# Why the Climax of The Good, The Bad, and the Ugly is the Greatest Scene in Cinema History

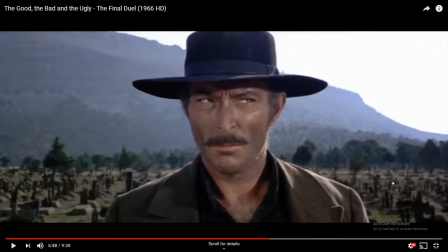747s
eyes looking less scared than tuco and as you can see here he's looking at tuco and then he looks left to blondie
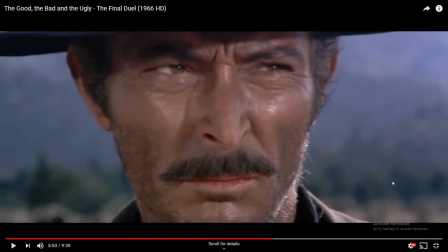756s
and their eyes meet and it becomes more of a squint and you see that angel eyes realizes is that his biggest threat is Blondie. That's who he needs to shoot. He's the fastest draw. That's who he's shooting. You can see it in his eyes.
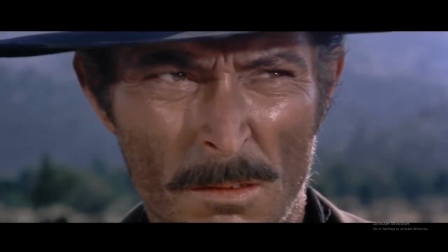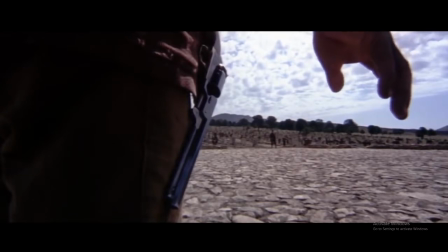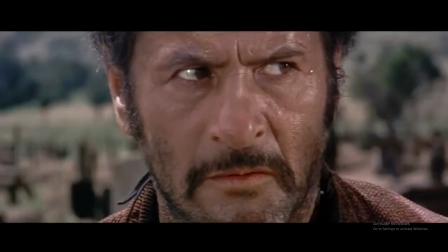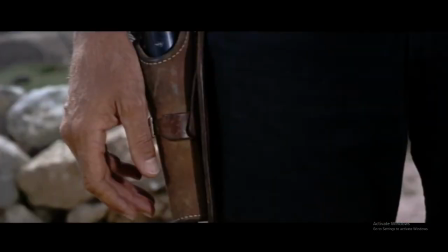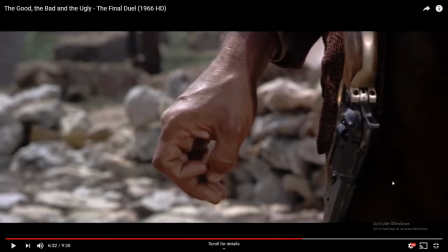809s
I love the shots they show of their hands, just the storytelling there. You see Blondie's hands, completely still, completely calm. You see Tuco's hands, they're twitching a little bit. He's nervous. Who wouldn't be? Especially if you had no idea what was about to happen.
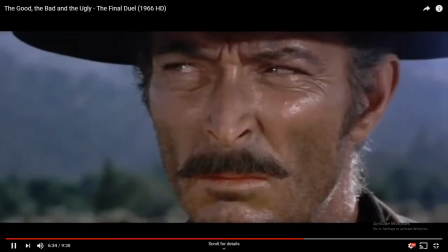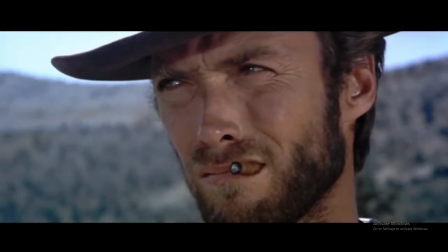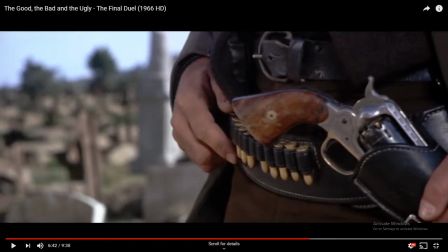835s
Great little shot right there where Angel Eyes starts to creep towards his gun, but then Blondie looks at him, and he falls right back.
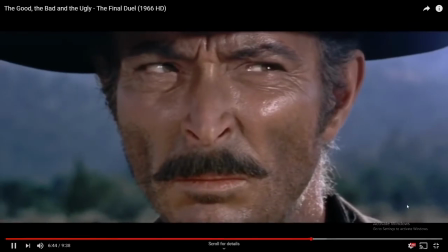848s
Not while he's looking.
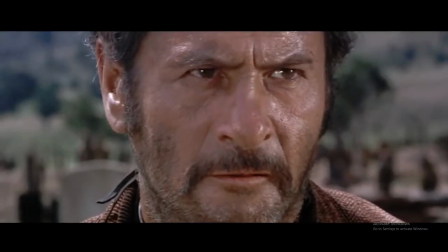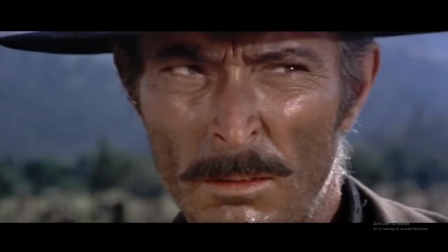858s
And you can see right here, I mean, he glances over at Tuko again for a second, but basically from this point on,
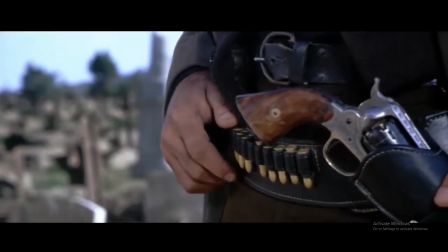865s
Angel Eyes is locked on to Blondie. He's not looking between the two of them anymore.
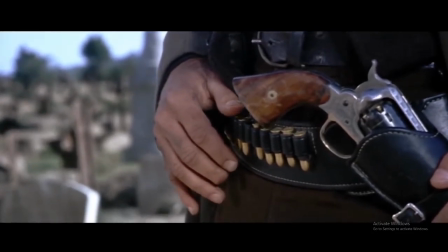870s
He's picked his target, and he's focused on him.
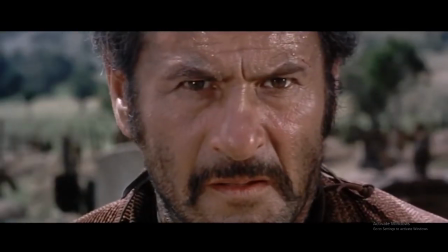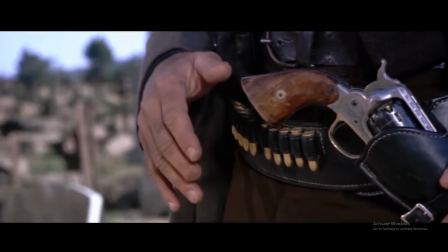881s
Never has five minutes of three men staring at each other been so interesting these
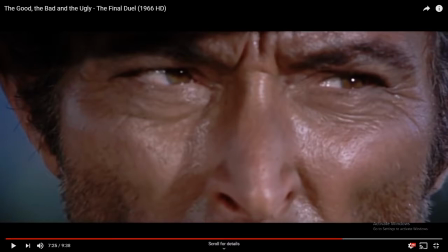890s
close-up shots of their eyes can just tell so much with so little of course you see angel eyes trying to act calm trying to look cool slowly going for his gun you see tuco eyes wide open obviously freaked out
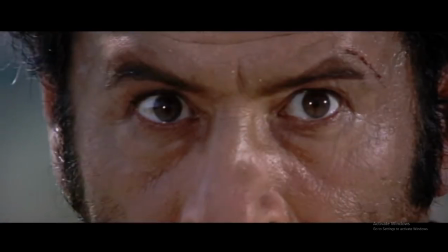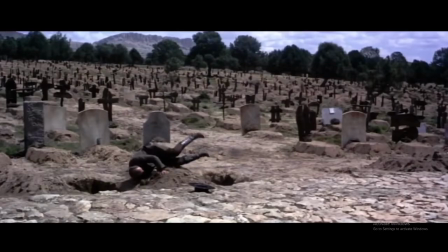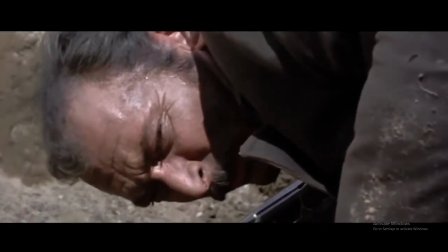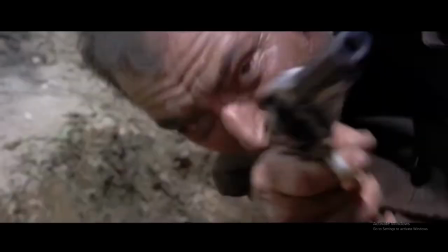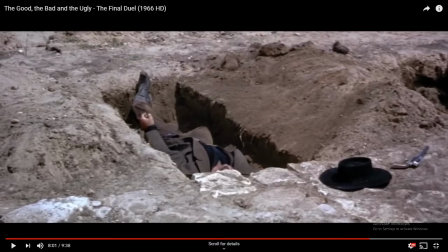940s
and there it is that's the climax we see that both tuco and blondie pull and shoot for angel eyes Angel Eyes didn't stand a chance. He was kind of screwed from the start just because of where his gun was on the opposite side of his body. It's going to take longer for him to draw it.
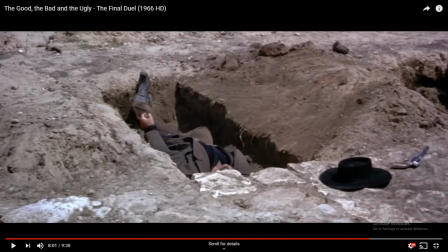956s
But of course, Tuco's gun was unloaded, so it didn't matter who he shot at. Blondie had unloaded Tuco's gun beforehand when they were last together. We learn that in a couple minutes. So now, Angel Eyes is down.
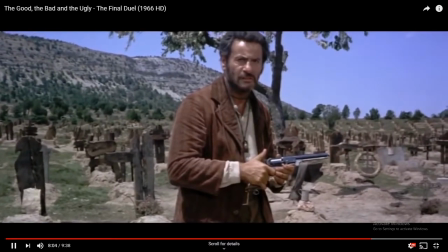971s
The two are left standing. Tuco's gun is unloaded. We have a great shot here.
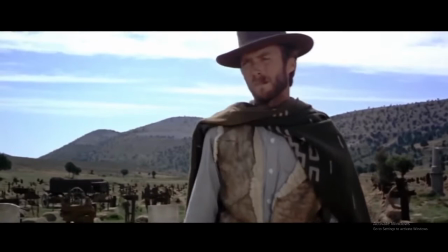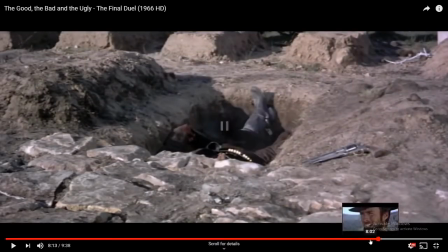983s
I missed it.